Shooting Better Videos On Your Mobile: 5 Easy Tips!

Hey everybody! These days a lot of us are filming things remotely and then they're being put together somewhere else. So in the next few minutes I'd like to go over a few techniques for how to film and shoot yourself at your home in the best way possible and then send that off to make an amazing video. We all have these kind of amazing cameras at our disposal. First of all here's like an iPhone. This is an kind of amazing iPhone and shoots really well. The one this is being shot on is not an amazing iPhone. It's an iPhone 6. We're going to show you how to make even that couple years old phone look pretty good. The first thing you want to do is not shoot vertically like this.
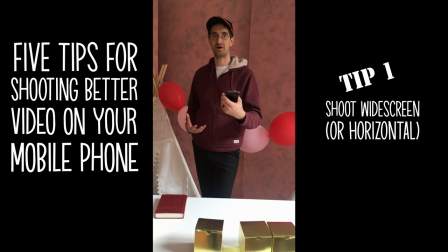[0:37]
Videos we make these days are gonna if they're going on YouTube or Vimeo or one of those formats, we don't want a vertical aspect ratio. So the first thing you're gonna want to do is make sure to shoot widescreen. And voila! We are widescreen.
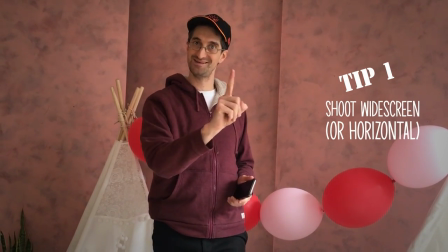[0:50]
See how it fills the hole of the frame? Step number one, don't forget it. Thing to remember number two is lighting.
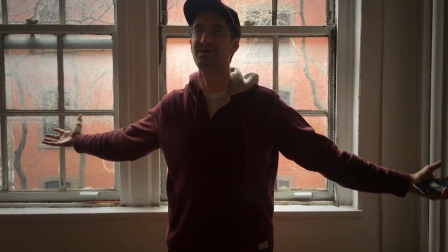[0:55]
You might think, oh I'm gonna stand next to this beautiful window. It's gonna look so nice. No it's not.
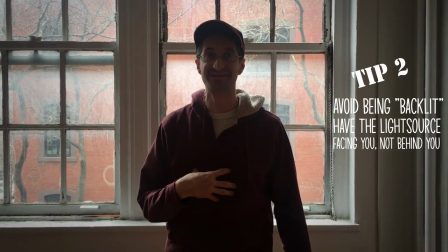[1:00]
The light outside is so bright and we're so dark in comparison that it's gonna be blown out and look like this.
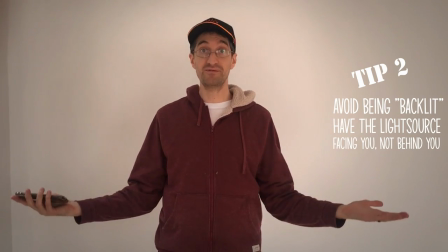[1:06]
You can't even see my face. So all we've done here is just turn the shot around.
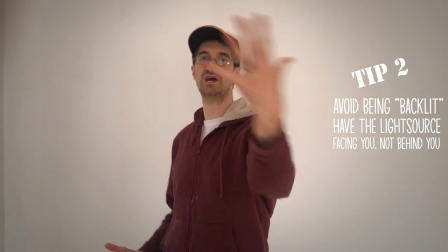[1:09]
I am looking at that light, that beautiful white light from the window is shining in on my face, filling it out quite nicely with nice even light.
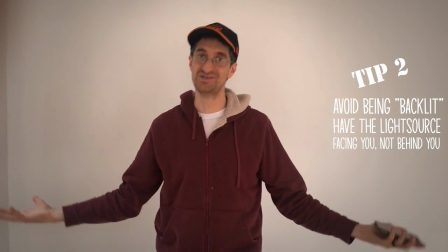[1:18]
So be looking at the window. Don't have it behind you. The next thing to think about is audio.
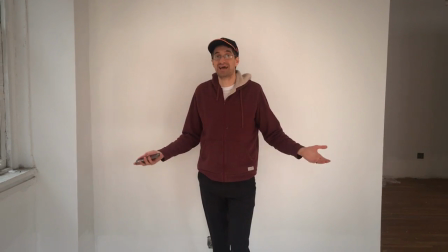[1:22]
The microphone on these cameras actually isn't that bad, but you have to be close to it.
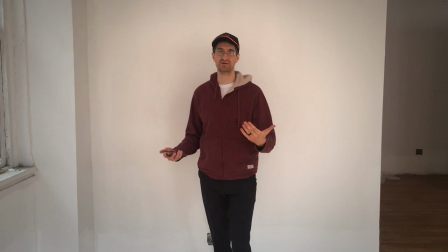[1:27]
Your audio is only as good as how close you are to the camera. So I sound like kind of quiet and echoey back here.
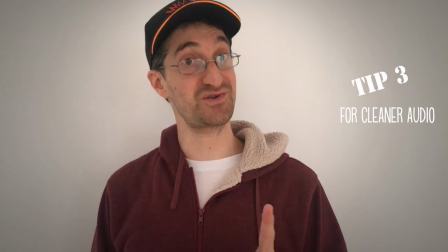[1:34]
We don't want that. But my audio like this sounds much better, doesn't it? Because the mic's only a foot or two away from my face.
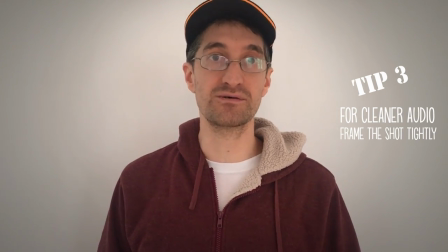[1:40]
So point number three, don't be afraid to get nice and close, both for the shot, isn't that pretty, and the audio quality.
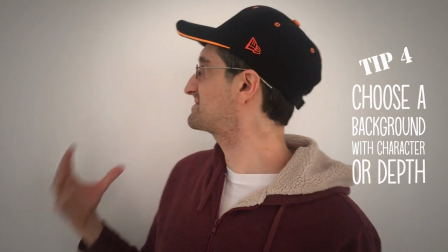[1:47]
The next thing I want to think about is background. Yes, this is like a boring plain wall, but it's kind of flat.
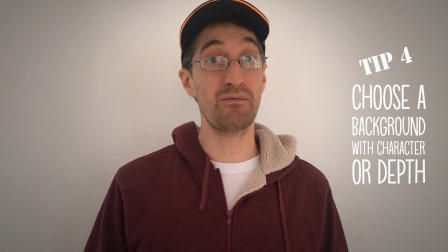[1:53]
You don't know where I am. I could be anywhere. But we want to think about depth in a background.
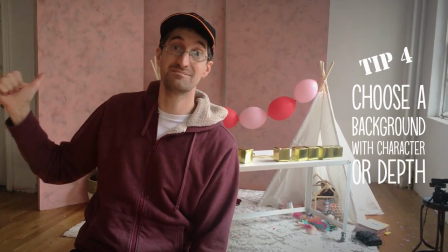[1:59]
But check this out. The background has some depth to it, and we have a sense of place.
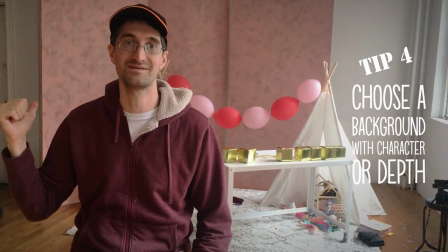[2:03]
Yes, this is like a super cool set up background, and you probably don't have anything like that wherever you're shooting from.
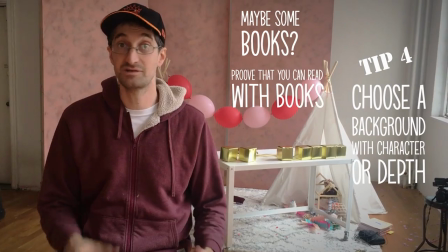[2:09]
But think about depth in the background and try out a few different places so it doesn't look as flat. Last thing is the quality of your video is only as good as it is after you send it to whoever is making the video. You might be tempted to like, hey I'm just gonna email this from my phone. No, it doesn't look good if you email it.
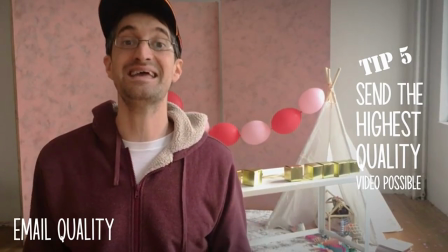[2:26]
Your phone's gonna compress it and make it all grainy. It's gonna look something like this. Even worse is to send a text, I'm just gonna text someone this video.
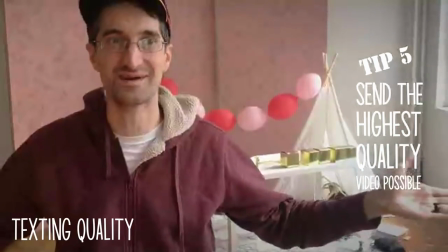[2:34]
No, no, it's gonna look so bad, at least on the iPhone, it compresses it like crazy. It's gonna look like this. Don't text the video. It's going to be slightly more annoying, but you want to transfer the actual video file from your phone to your computer.
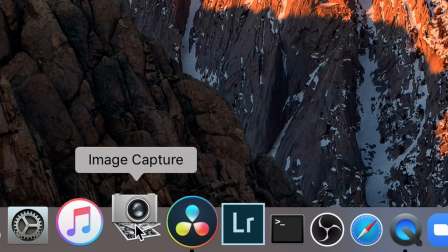[2:49]
You can use a program like image capture on the Macs to actually import the actual video and
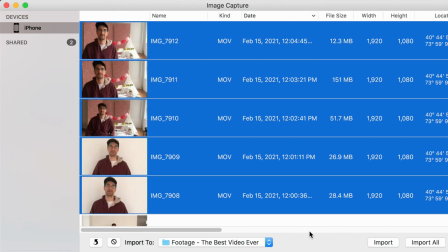[2:53]
then post it to somewhere that houses files like Dropbox or a Google Drive link. Alternatively, Dropbox and Google Drive have apps for your phone. So it's annoying, I know, but it makes the final project so much better. Download one of those. There might be instructions below here in the comments on exactly which one and where to post that. But download Dropbox or Google Drive and post it as per the instructions because then you're getting the whole clean file there. So thank you so much for tuning in and listening. Happy filming! Good luck!